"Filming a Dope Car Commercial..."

I knew I wanted something that was low on the effects side of things, so nothing that would be over the viewer's heads, because this is going on a local television spot and not before like a YouTube ad or somebody who's searching for this car. I wanted it to be eye-catching, not too visually distracting, but it did need to be fast paced. And the editing worked out really smoothly because you just match cut to the song. And the type of cutting that I did left it to where it was on beat, but every other beat occasionally. So you just kind of had to get a feel for the song itself. But as far as the editing goes, everything is very straightforward here.
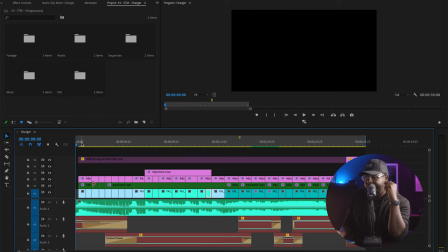531s
And if you want to, we can see the actual cuts here and we can play this and get a feel for how the cuts reflect on the timeline. What I've done here is the actual sound effects did not transfer in, so I'll punch those in post.
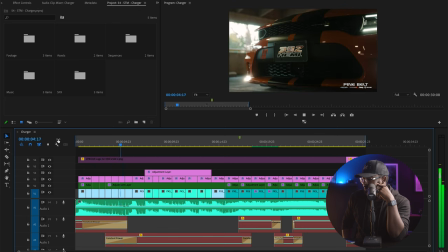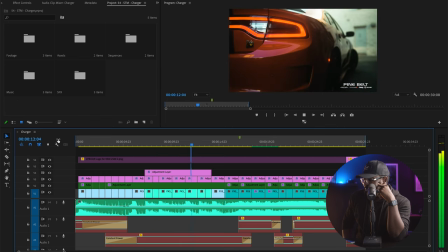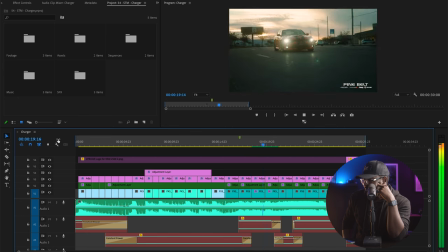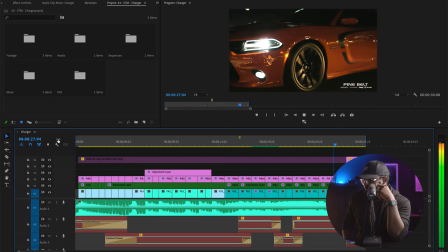And that is what the actual timeline looks like. It was very fun to make, and it took me a couple hours to kind of get the pacing down just for the music. But once I had that, it was more about how we're going to arrange the shots, I should say. So what we've done here is when the music transitions and it gets a bit more upbeat, we've gone from our
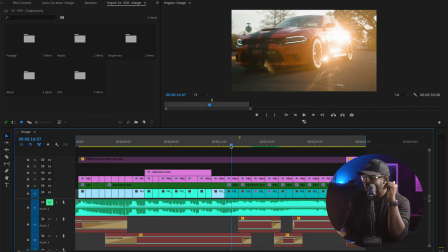601s
stationary location shots into the driving section. What I've done here is I filmed with a black ProMist 1.8 to give it this little bit of bloom when the reflections hit. And I used that reflection shot. Love the shot. It was iconic when I caught it.
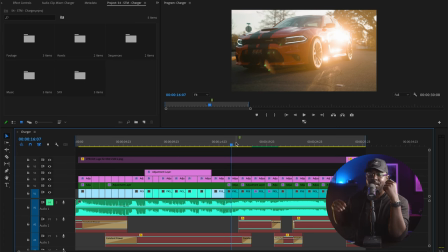617s
I used that shot as the transition piece so that when we go from sitting to moving,
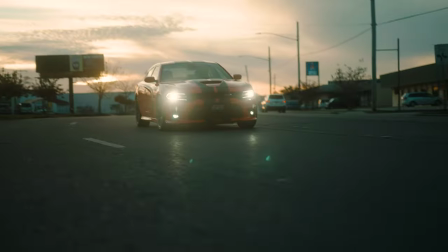623s
the reflection kind of hits and it kind of helps transition you into soft, slower movement.
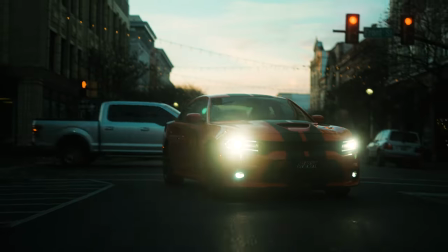629s
And then as it progresses, the car speeds up and you hear more and more engine noises and things get a little bit more chaotic,
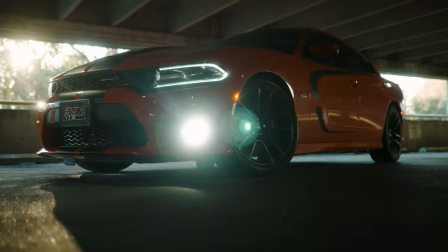637s
all before ramping to a stop. Because it's a 30-second spot, it has to be tight.
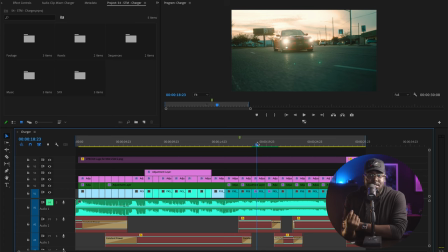643s
And the song, thankfully, worked just perfectly. I'm almost certain I shortened this song and mixed it in Adobe Audition. There's a really neat trick if you want to learn about that. Peter McKinnon had a video on it, and I can definitely make one if you guys want to see exactly how I do it. But tight, concise video, exactly 30 seconds, worked out.
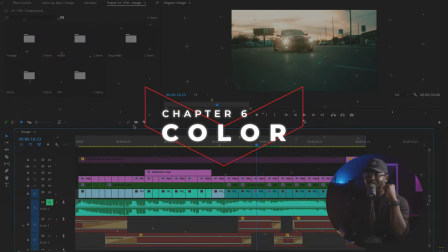662s
Color was so much fun to do with this video
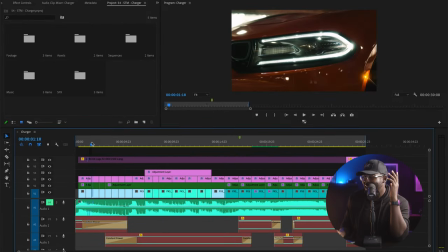666s
because of the dynamic nature of some of the shots, some of the headlights.
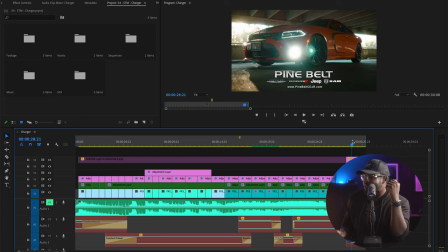672s
I love the bloom. I love the reflection that popped off of these things. So when it came down to color, I used about three different things. I used the LUTs from Potato Jet for his Black Magic camera LUTs. I used those as some of the foundations, some of the greens and stuff like that. I actually remade all of the colors, but when I saw how easy it was to just kind of slap the LUT, I was like, oh, he already has the exact feel of what I want. So it's like that Matrix kind of feel where there's greens and blues. I mainly use Film Convert as well. I have it linked down in the description below. Film Convert helps add that grain, that texture, and that feel to it. And alongside of that, I actually played around with some spice that I'm going to be releasing in a later video to help kind of, you know, awaken my color workflow. Talk about that later. But if you want to see a side-by-side of how it looks raw footage versus how it looks with color, here's a side-by-side 30-second viewing of that.